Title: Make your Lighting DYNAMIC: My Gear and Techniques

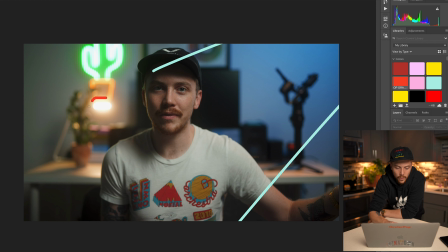20:43 And actually, I just have this desk light kind of turned towards me, giving me this nice little edge on this side, along with this green cactus giving me a little bit more edge over there.
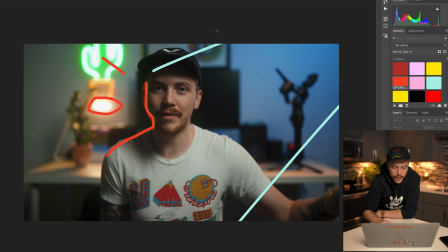20:56 And that's the basic thing, but I also have a torch up high going down, lighting this desk, and also the Yongo light giving the wall this blue color.
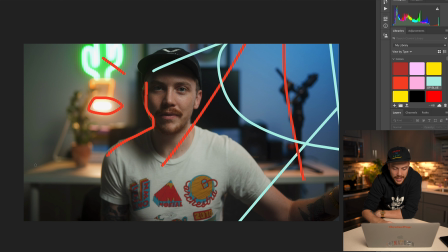21:08 So what I was really hoping to do with this one is have the desk be kind of a natural, normal color, and then have the wall be blue. So if I just had the blue Yongo light, it would just be kind of a blue wash over everything.
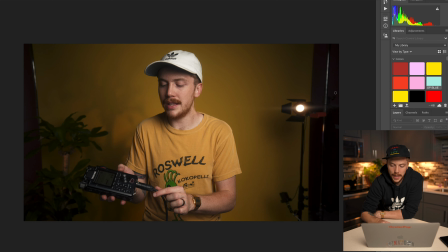21:22 Here's another YouTube video, pretty basic, again, softbox 300D, you know the drill, and then also Mini 20 giving me a nice little backlight and kind of playing a practical in the background.
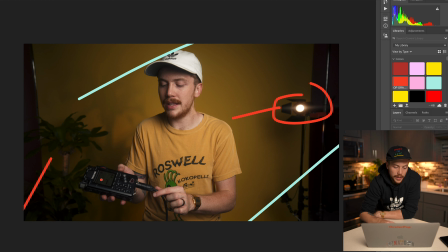21:35 And then finally, torch LED coming up right here, using the plant as kind of a cookie, giving a little shape on the backdrop.
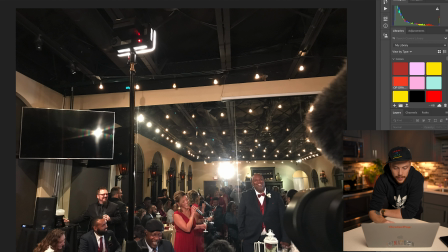21:44 You know, pretty basic, but you know, looks pretty good, I think. So this was a wedding, oh my goodness, let me tell you, this was a wedding we just shot. Very challenging, very not ideal of a setup. This was on a rooftop of an El Phoenix in Dallas, and I would have loved for them to go out on the rooftop to do the toast, but they wanted to do them inside. It was very, very cramped inside, and there's almost no room to put them in a flattering spot or to put lights or tripods even.
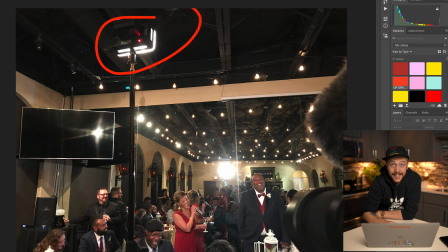22:15 So we had a tungsten torch attempting to light the couple and the toast taker. So this was gonna be a pretty big challenge of what this light could do.
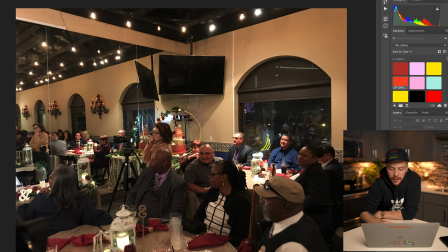22:28 And then we also have a Mini 20 right here. Again, not an ideal spot. A Mini 20 right here going like this at about 4000 Kelvin again,
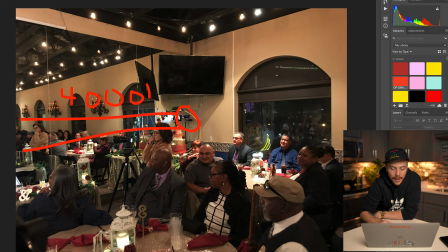22:41 trying to give them all a backlight. So just a 2-light setup, and it's also shooting against a mirror. So that was a big challenge to kind of create depth on a mirror.
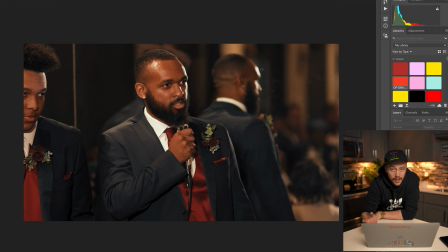22:54 So this is what it turned out like, and I was, you know, not crazy about it, but pleasantly surprised because it was a very challenging circumstance. We've got a nice highlight right there on the side of his face, and then, you know, a decent exposure on him.
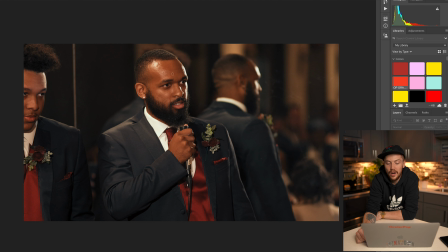23:09 I believe my ISO was around 320 or 200, so we weren't really cranking the camera. My biggest gripe was just the mirror was a little bit dirty. So that's not quite ideal. I would have loved to take a few steps away from the mirror and blur that out a little bit more.
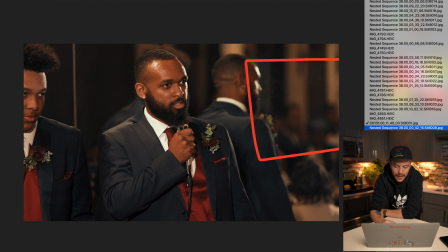23:27 But again, you know, it was a very, very cramped space and a difficult circumstance.
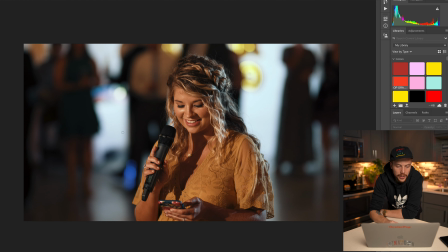23:32 So this is the last one I'm gonna show you guys, and it's another toast. So again, we've got the 300D back behind the head table, spotted in. It's very harsh. You can see that very harsh shadow right here. But it does look very flattering and provides a really good exposure.
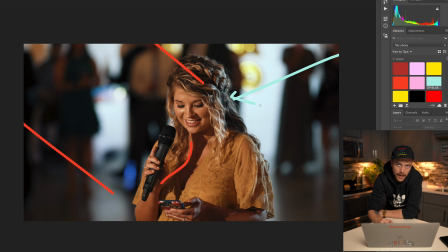23:52 We've also got this Mini 20 back here, giving that nice color contrast again, and depth and separation and shape. It also is a little bit practically motivated because they have this photo booth back here that is the same color temperature.
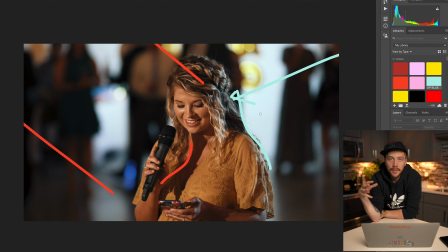24:09 So this is another example of having your lights being practically motivated. It makes them look so much better and so much more authentic. So anyways, guys, that is it for the setups. And I guess one thing left to do is kind of to show you what I'm doing with this setup, maybe.
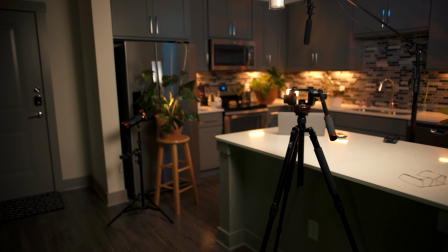24:26 Okay, so here is an overview of what we're working with here.
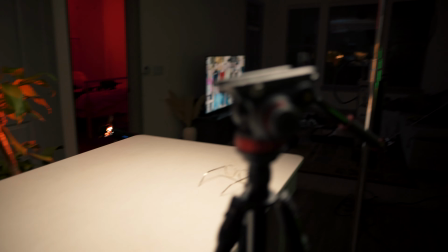24:33 So let's start with the key light up here.
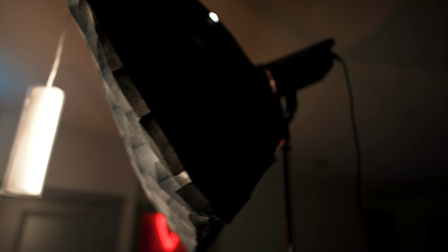24:35 This is the 300D with that same gridded softbox that we talked about, and it is on a C-stand.
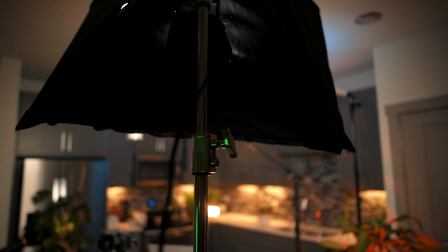24:44 It's sandbagged. It's raised up high, so there's not a ton of spill going up on the background.
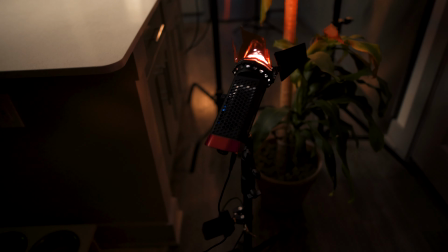24:50 And then here's what I did with the Mini 20s. So this one has a CTO gel overlapped, and it's very, very orange, very, very warm.
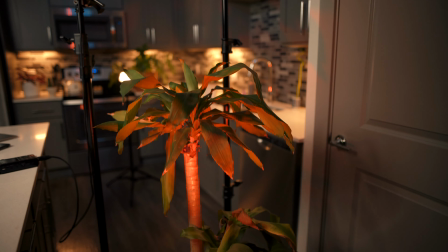25:00 It's shooting through this plant as kind of a cookie, giving just like some nice little bits of light going through.
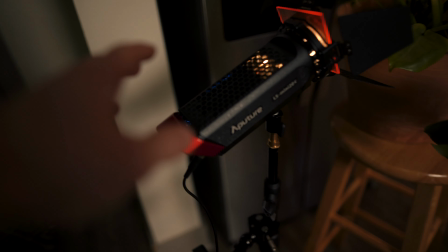25:08 Same thing over here. It's not quite as warm. This is the Mini 20C set to 3200, shooting through this Monstera plant,
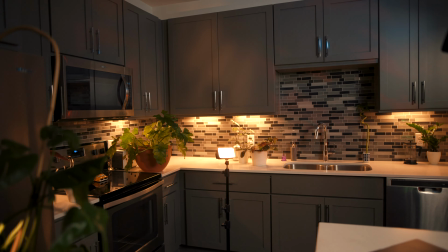25:17 giving a little bit more of that little depth on the background. Here's the torch LED.
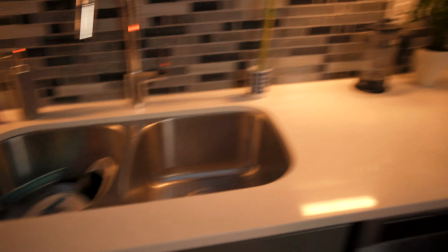25:23 This was just a nice little backlight for me. And then finally up here we got the Yango.
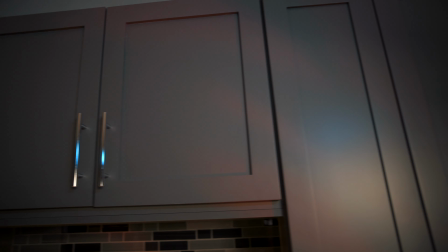25:29 It's blue on the RGB, just giving a little bit of blue on the cabinets, and that's the setup. So anyways guys, that was it. Let me know what you think of my lighting gear, my lighting philosophy, and all my lighting setups. Let me know if you have any beef with those. Let me know if you just love it, and I will see you in the next video.